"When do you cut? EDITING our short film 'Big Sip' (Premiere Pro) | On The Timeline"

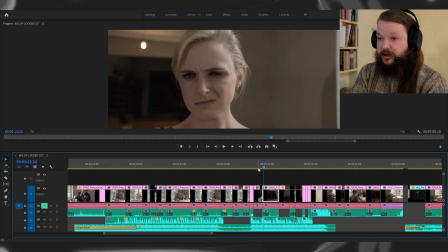740s
And then we come out to the reverse shot, to her reaction, and we've changed the shot again, sort of revitalizing it a bit and not sort of obviously just reusing shots or the same angle, but it's more than that. It's moving deeper into this conflict, into this ridiculous, absurd scenario as we get literally more closer up to it.
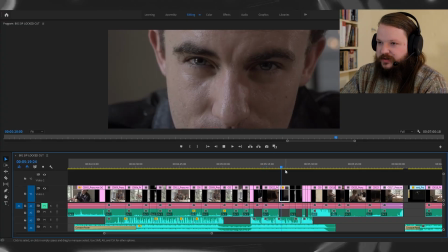766s
Obviously moving to his eyes here.
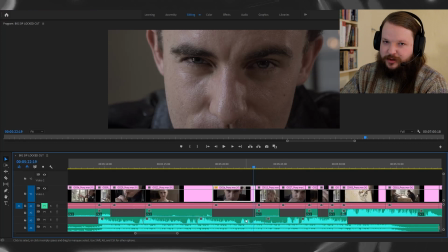770s
Ridiculous wink there that times close up with the music as it furthering that idea that this is what it's scoring. It's scoring his cockiness because he thinks he's some big war hero. He thinks he's gonna save the day and sweep the goal off his feet.
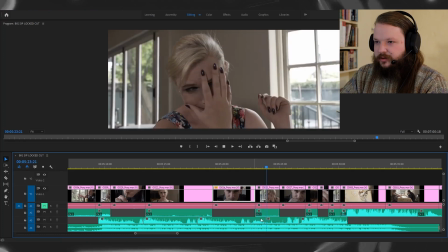791s
He's got sort of all of these old ridiculous ideas in his head. Again, change shot again, closer in.
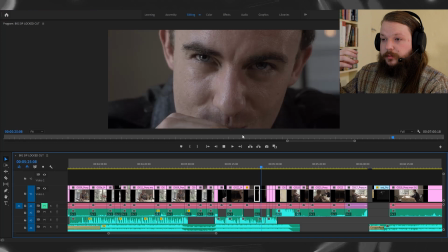800s
We haven't seen this angle before yet. And really pulling in closer,
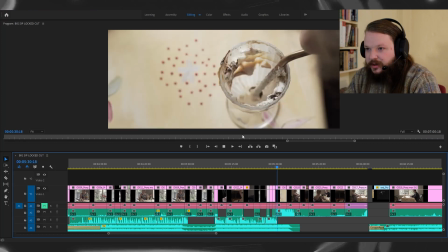808s
and then the shots get tighter and tighter, is really pulling that string, quickening up the pace, building up, and then we move into the two shots.
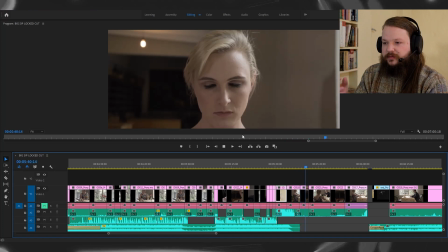824s
And then we change shot, and it's sort of change perspective here to this shot,
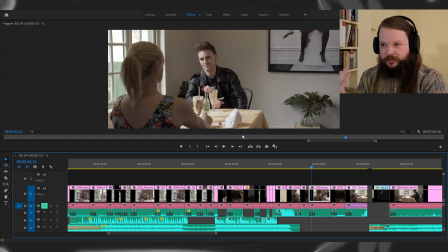829s
and it's sort of, okay, we've entered this new part of this conflict here. What decision is going to be made? Really holding these shots, obviously for comedic effect. Those eyes, exactly what we're feeling at this horrible man.
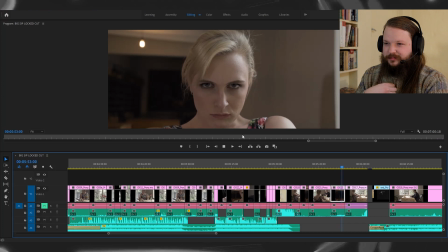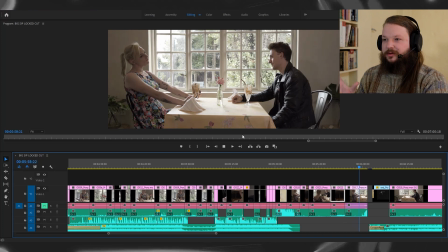854s
And then leaving this long. Nope, cut to black. Playing into the comedy of the whole scenario.
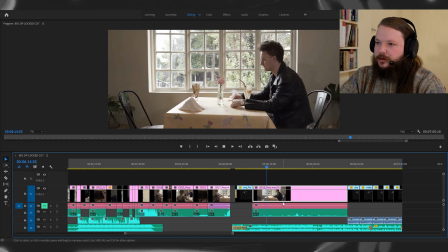866s
This beat here is all moments that were devised by Michael Potter here.
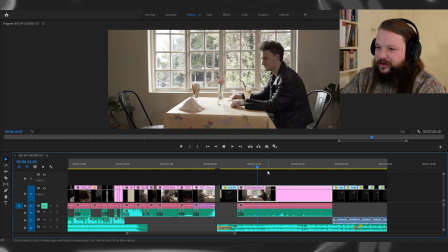874s
Great actor, makes really smart decisions. Obviously playing the comedy and a while, just observing his behavior. What is he gonna do? He grabs a milkshake.
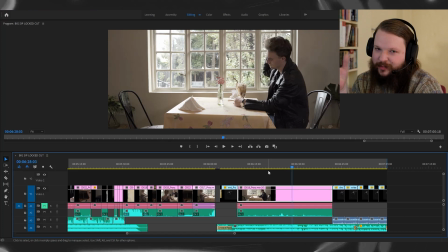889s
These moments of empathy for this horrible man, but I think these beats and why we laugh here is because he's more than just this one-dimensional sort of cocky man, and we sort of start to feel for him, even though he is he is horrible, and he's presented this facade of cockiness as this man who's going to get the woman instantly, obviously, because it's what he's seen before, you know.
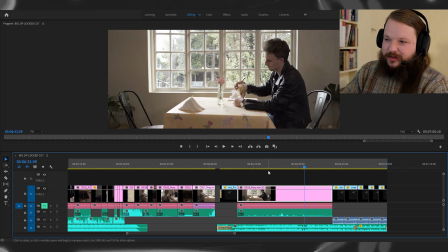922s
The comedy there obviously coming from the action and the music, scoring it in that sort of Mickey Mouse fashion. Maybe he really does care about the environment. You know, those are the sort of jokes that we're implying here.
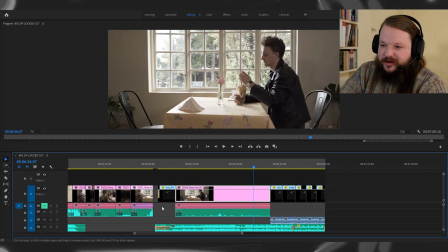942s
And I think that's why we laugh, is because we've set up this character and this is the reversal of that expectation. We expect him to storm away or storm up to her and be like, no, I don't, like, you're supposed to fall into my arms like a damsel in distress.
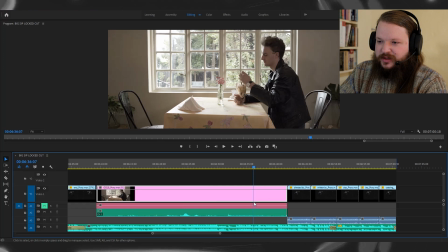959s
But instead he sits here and licks his wounds, and by licks his wounds, drinks the milkshake that she left. And that was it for the first episode of On the Timeline. I hope you liked it. If you did, give us a like, leave a comment down below if you need any questions answered around the editing of any of our short films. If you're new here, consider subscribing.